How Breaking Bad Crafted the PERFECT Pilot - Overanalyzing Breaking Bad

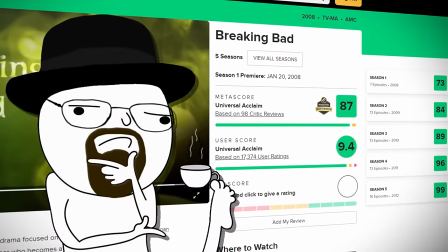With a series like Breaking Bad, I don't think I even need to write some witty intro with a hook about how meticulously crafted it is.
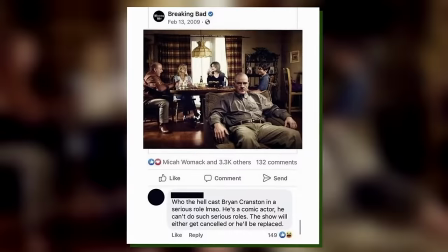I mean, it's got timeless memes and it's also got some of the greatest age-like milk content of all time.
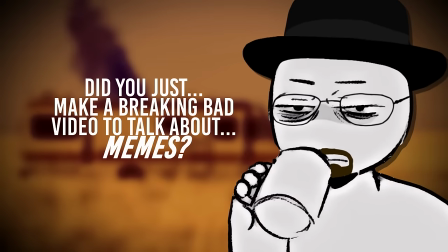Oh yeah, and I guess I would also say it has a pretty decent story, pretty respectable.
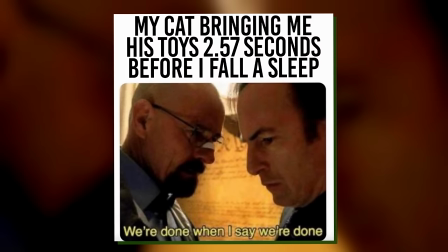As much as I joke about it, I do think that the sheer persistence of all the Walter memes is a pretty good proxy in terms of the impact it has had on the industry,
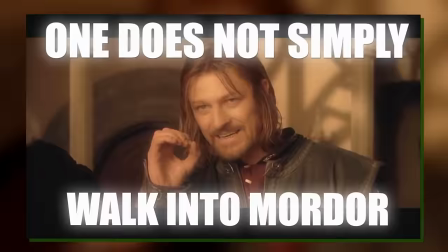in the same way that Boromir's, one to simply not walk into Mordor, has forged its meme-worthy place in the halls of Valhalla.
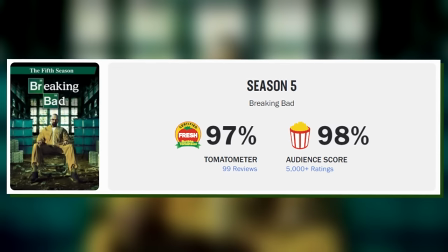Very, very few shows not only stick the landing, but maintain an active community for years to come,
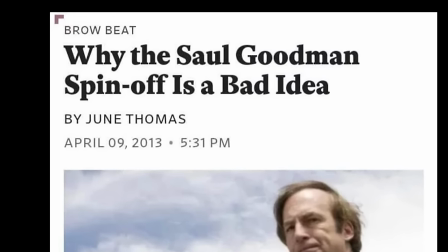only to then launch a spin-off that, if not exceeds, then at least rivals the original.
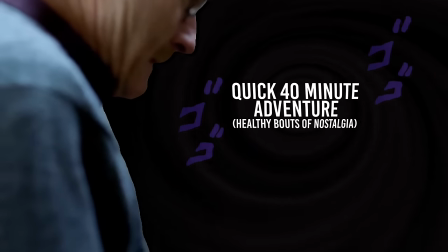You've seen the video length, let us go back in time to see how it all began.
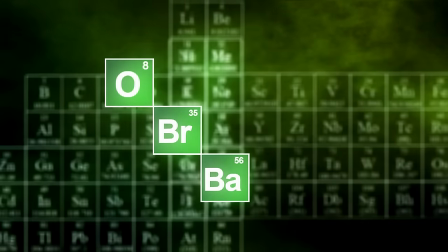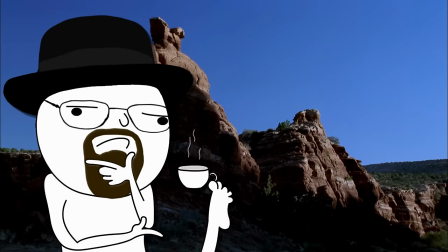A bit of a commonality I've noticed with a lot of the excellent shows of the past couple of decades is the cold open.
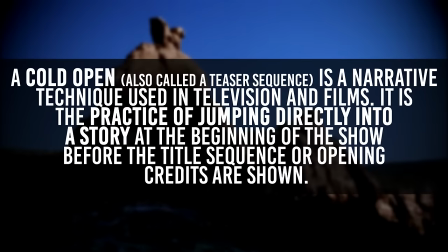In other words, just dropping the audience right into the middle of world with zero explanations whatsoever.
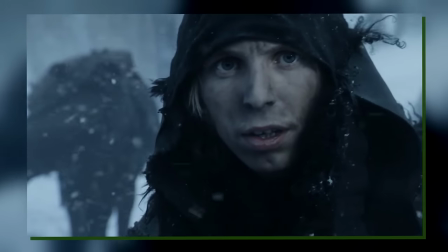Think Game of Thrones starting with the White Walkers, Rick walking up to the gas station,
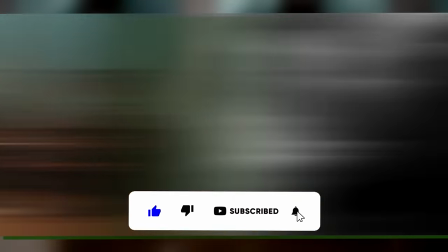more recently The Last of Us opening with talks of pandemics, even something like Death Note dropping you right into the Shinigami realm.
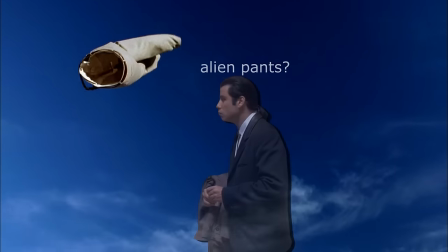As much as it is just a tool to get the audience's attention,
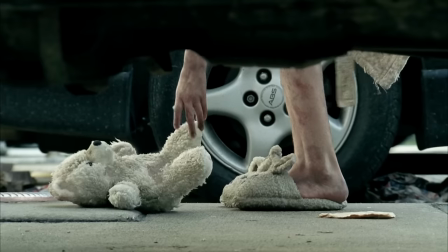I think it is also a very good indicator that the production has a very clear vision for the story and how it will be presented.
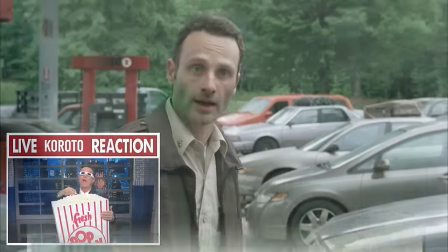Camera work, visuals, effects, and everything else can be great, but above all, it's those first crucial minutes that set the tone for absolutely everything to follow.
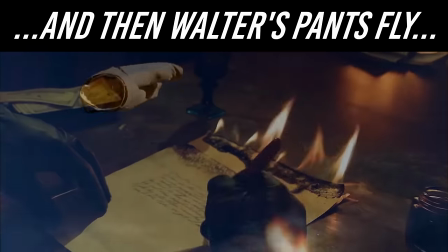And in that sense, I think the series hits the ground running.
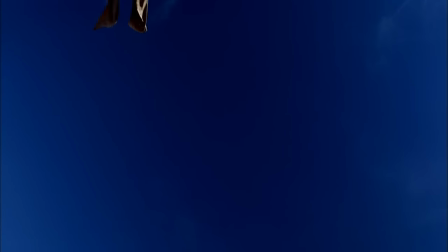We open on this quiet desert that is then sharply interrupted by that almost ringing in your ears before the music kicks in.
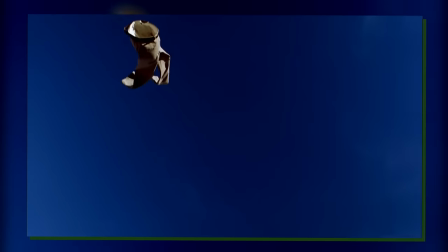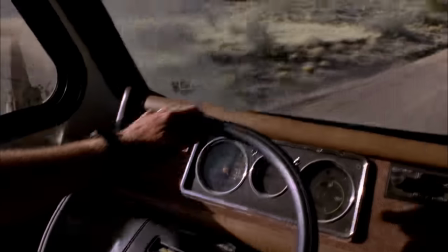Think of it this way, we could have opened with the RV right from the get-go, or we could have skipped all of this altogether and just moved to Walter's day.
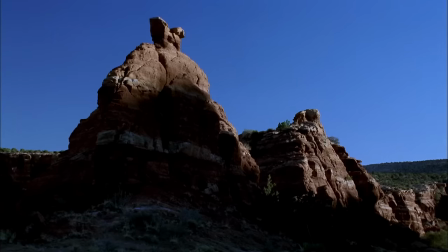But we don't. By juxtaposing those few seconds of peace and quiet to this ringing in your ears and then that high BPM music,
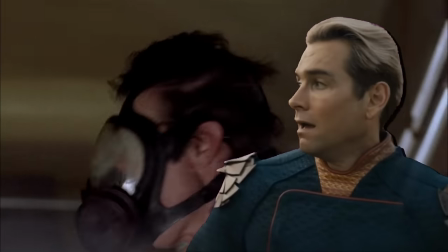it plants us as the audience in a similar sense of anxiety to Walter, even if we know absolutely nothing of what came before.
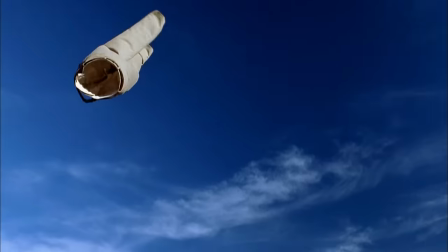It is that abrupt transition that tells us that this entire situation is completely out of control.
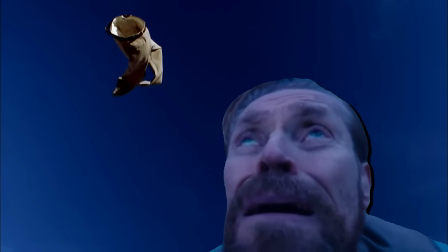And the same goes for the visuals. Even before we see the RV, we just see Walter's flying pants?
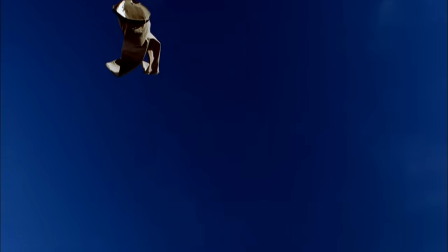It's just an immediate, wait, hold up, what? Of all the things he could have showed us, they show us flying pants?
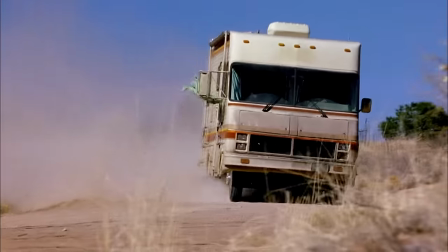It paints a ridiculous situation that just naturally sparks questions. And on that note, let us talk about pants.
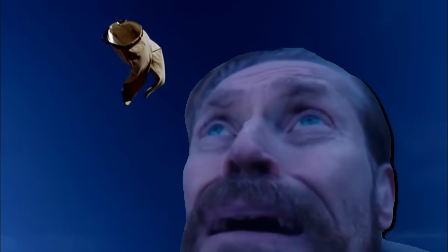Now that right there is a sentence I never thought I'd be writing in a video, but here we are.
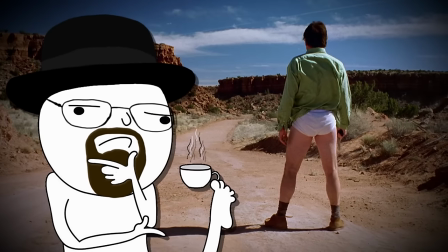In this episode, and throughout much of the early Breaking Bad story, I think the simplest way to think about pants is that they symbolize control and strength.
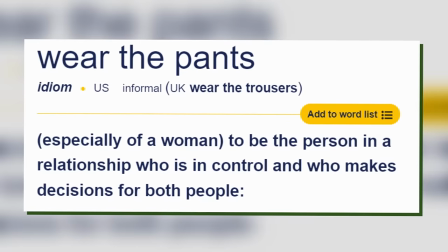It's like the saying of who wears the pants in the relationship, and I don't think the saying actually makes any sense, but you know, it is a saying.
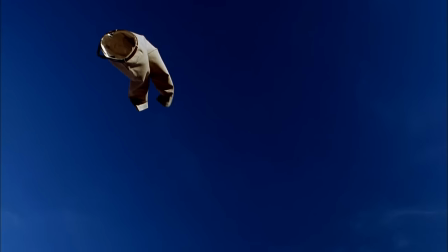In this case, they are literally just flying in the air, implying that Walter has completely and utterly lost control.
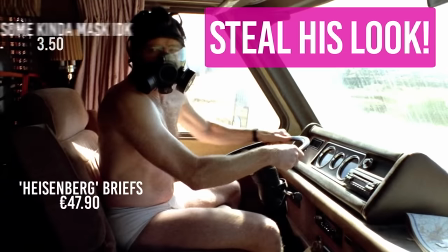And when we cut to the inside of the RV, Walter is of course in his now very famous tighty-whities and nothing else.
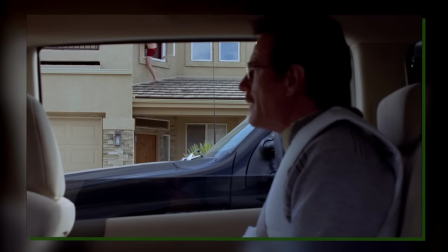Him being half-naked here is meant to paint him as just pathetic and weak, in the same way that our introduction to Jesse would also entail him being pantsless while fleeing through the window.
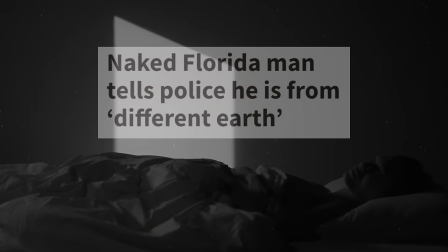There's a reason why so many people talk about having nightmares of being naked in public. It's just the ultimate form of vulnerability.
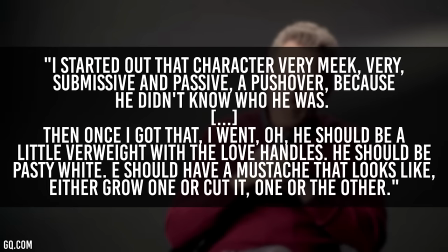More on that in a bit. But when it comes to Walter's overall appearance, a ton of ideas about his traits and appearance apparently came right from Bryan Cranston himself.
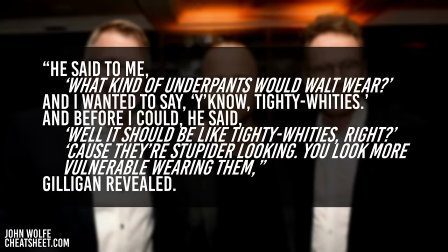There's even a whole thing with Vince trying to approach Cranston saying, you don't actually have to be naked,
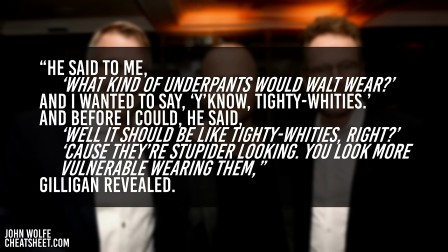you know, we can figure something out, but no, they just agreed that, yeah, he absolutely should be in tighty-whities.
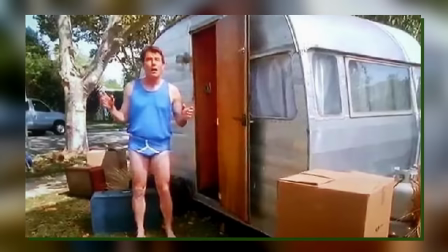It's apparently even a small little inside joke that Cranston's contracts all say that he must appear in his underwear at least once.
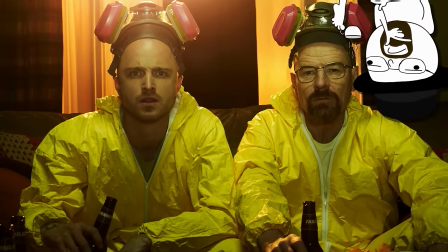And since we're talking about wardrobe, let's go a layer deeper and talk about color.
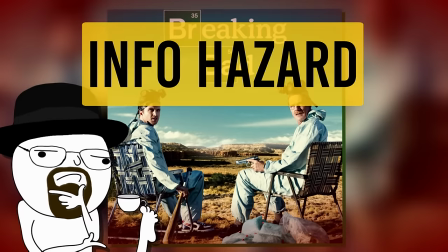If you've never heard anything about this and haven't noticed it yourself, this is your last warning because this is something you will never unsee again.
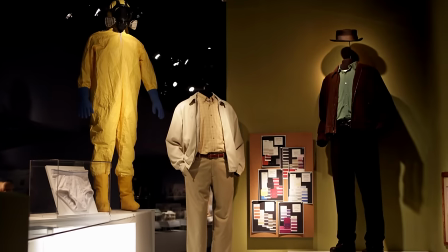As with many things in the series, color is always a very deliberate choice. It was one of the first things that was designed for the characters.
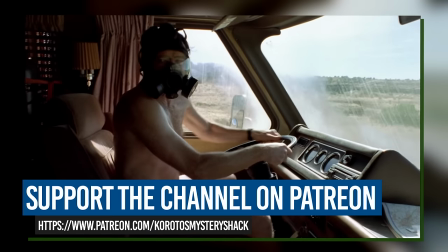In this sequence, for example, we have Walter's underwear, his light grayish pants flying off,
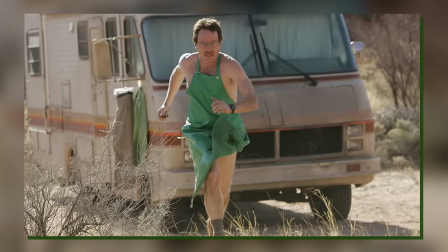his light green shirt hanging on the side of the RV, and later we'd also see his green apron. Skylar is just blue.
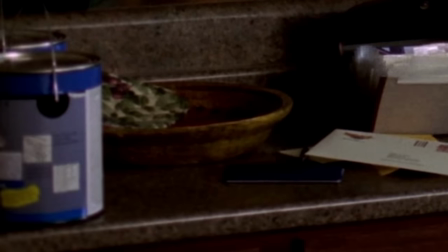All blue. Everything is blue. Everything in the room must be blue. Marie, purple.
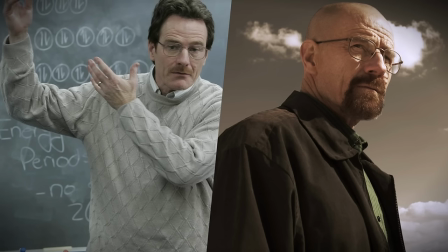Always purple. Everything is purple. Big picture-wise, Walter's clothes essentially go from light tones to dark tones as he slowly becomes Heisenberg.
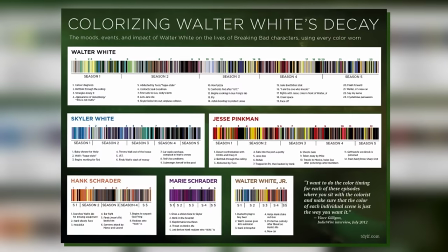Unfortunately, I have no idea who made this, but here's a very cool infographic listing off all of Walter's clothes throughout the whole series.
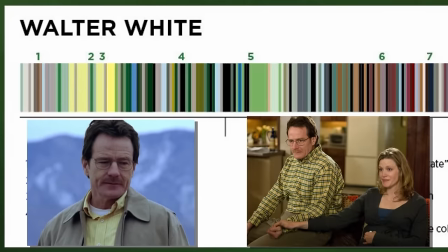In the beginning, it's always light tones, some grays, some whites, some light browns, light blues, etc.
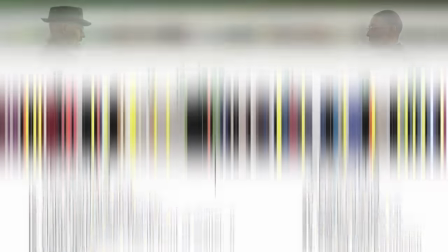But more and more, it begins to skew toward darker and darker tones, with most of the super iconic Heisenberg scenes happening while he is in pure black.
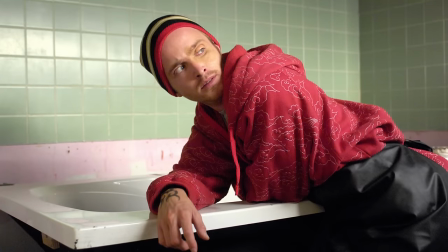And the same goes for just about most of the other characters. But we'll dive into the specificities of each, as each character also has their own associated colors.
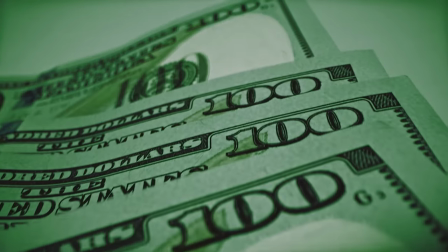As for the color green, as you might expect, it pops up in regard to those sweet sweet dollary-dos.
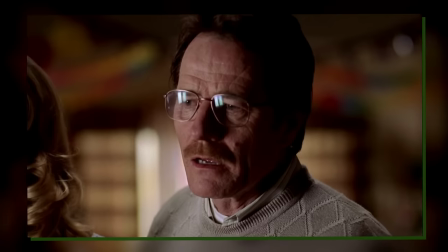In this case, Walter's first outing is all about money. The one and only thing on his mind is to get that green, and that is it.
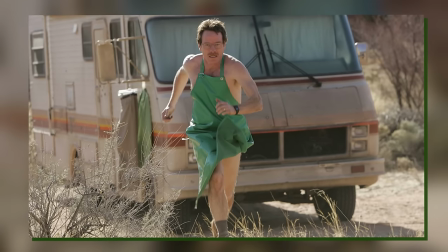And so, I guess very fittingly, he wears nothing except for his little tidy whities and a green apron, while a green shirt flaunts in the wind.
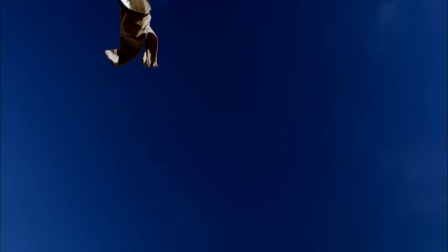But okay, enough of the colors for now, let's return to the show. To continue with that, this guy is in way over his head vibe.
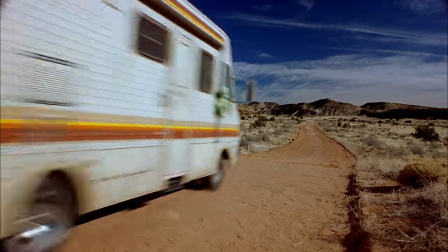We see an unconscious Jesse next to him, behind him are what look to be two dead bodies just sliding back and forth. with,
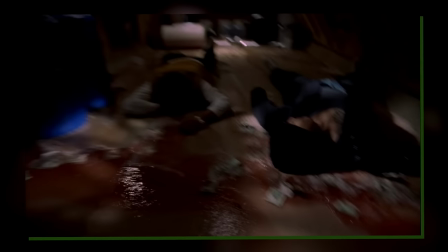there's money all over the floor, there's some sort of weird lab equipment,
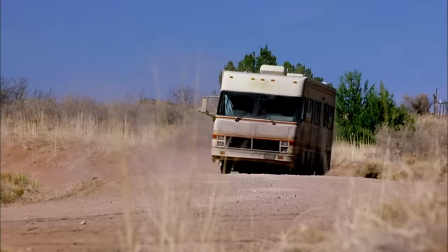Walter himself is wearing a gas mask and his breathing is frantic, everything here just signals distress.
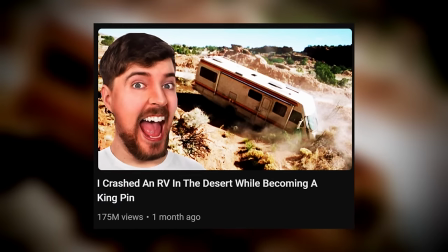If you cut out all the bits of silence, this could be a YouTube intro in 2024. As Walter crashes though, we finally get to see his face for the first time.
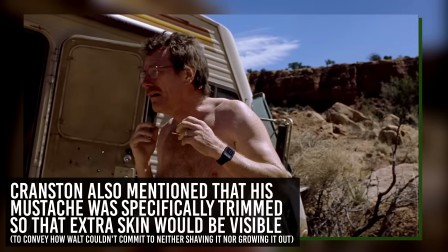The calculator watch, the glasses, the slightly awkward-looking mustache, obviously they're all stereotypes but they are all traits to make him seem as vulnerable as possible.
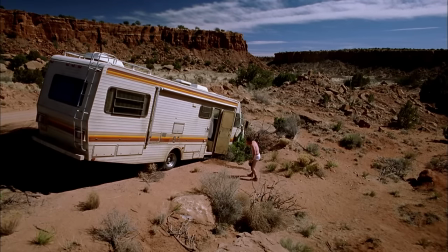He is just not made for whatever this is, plain and simple. He runs back into the RV and grabs the gun from the body, surrounded by money.
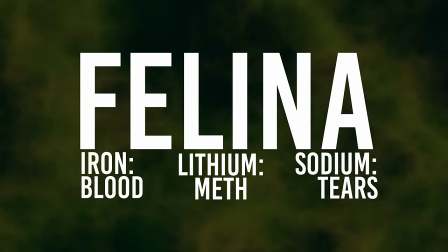We are already told that this is a story of blood, meth, and tears. Oh, and I guess money too, but let's be real, that goes with tears.
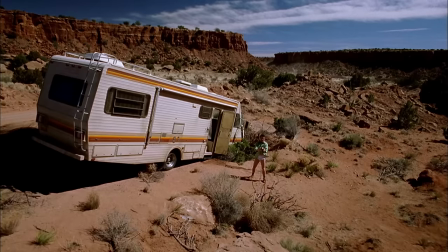He grabs the camera, lays out his wallet, and goes to record a video. Which again, tells us a whole lot about Walter.
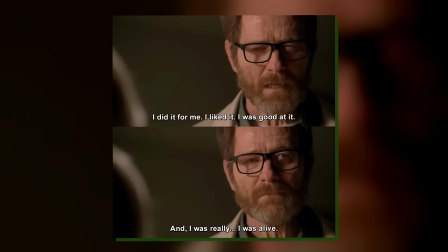First off, he wants his family to know that he did all of this for them. Obviously, ignoring what happens in the later seasons, it tells us that this is an underdog story.
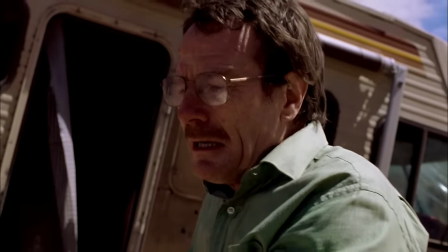He's a father who did something unspeakable for his loved ones, but he doesn't put the blame on anyone, he just wants them to be safe.
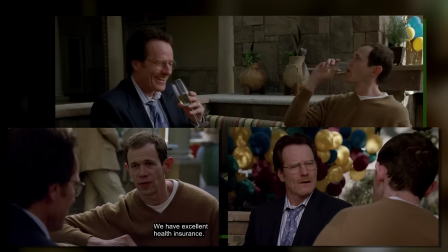Big picture-wise, however, this is our first indication of Walter's obsession with how others perceive him.
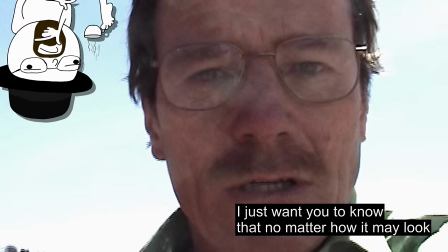Even the phrase of, no matter how it may look, immediately points to a degree of manipulation,
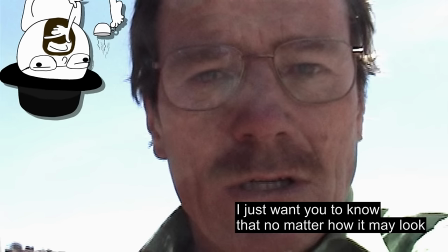as in ignore everyone else, I am the only one speaking the truth. truth, something that becomes more and more prominent as we get further into the series.
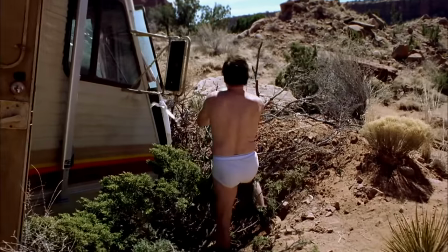Even from a visual sense, he puts on the shirt first,
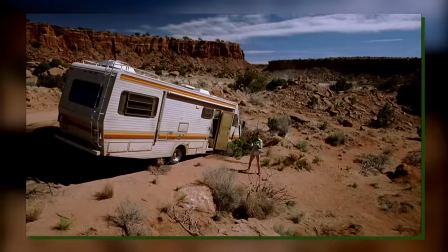both to look more presentable as well as because that green shirt is a shield of, I did this because my family needed money.
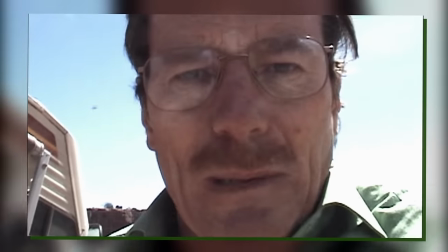Ditto for him saying that this is not an admission of guilt.
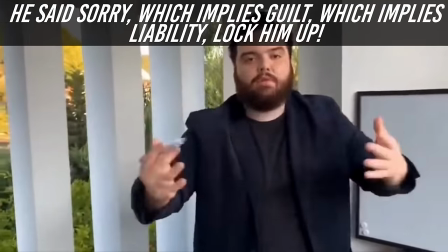On one hand, it is just a sign of intelligence, since, well, I think we've all seen legal proceedings that don't seem to make a lot of sense with this sort of stuff.
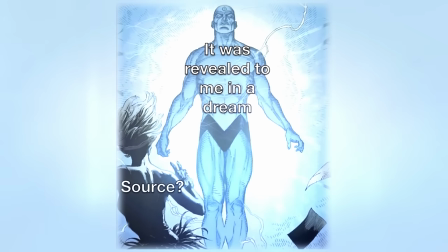Direct admissions are sometimes ignored, and sometimes people are just uinked with no evidence at all.
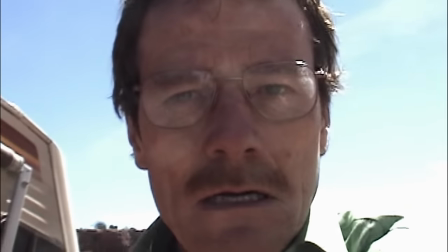So, Walt is claiming that, from a strictly legal perspective, he is not pleading guilty or anything,
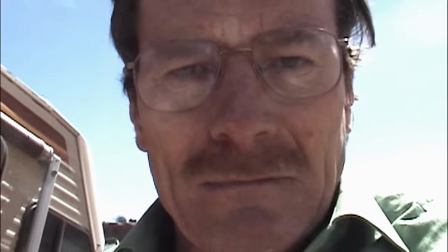just tells us that, even in a situation like this, while he is certainly being pushed to the edge, details like that still do not slip his mind.
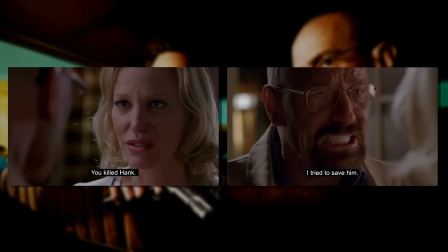But on the other hand, it is again a matter of controlling the narrative.
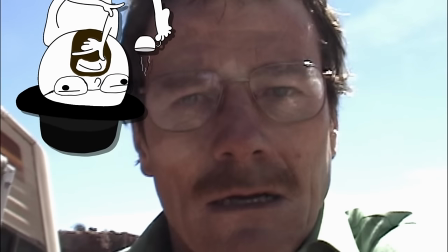It's him saying, your eyes might tell you that I'm guilty, every bit of evidence might point to me being guilty, but no, I am not.
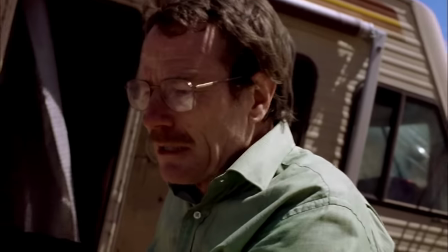This is an ego problem above all else. This is him saying, what I did is justified, but I actually didn't do it.
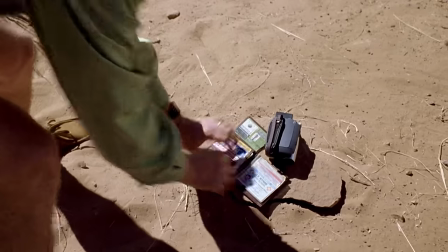And then there's the laying out the documents part.
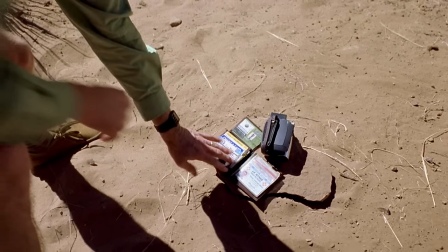This isn't him hiding evidence, this is a very smart dude knowing that he's about to be caught and consciously choosing what happens next.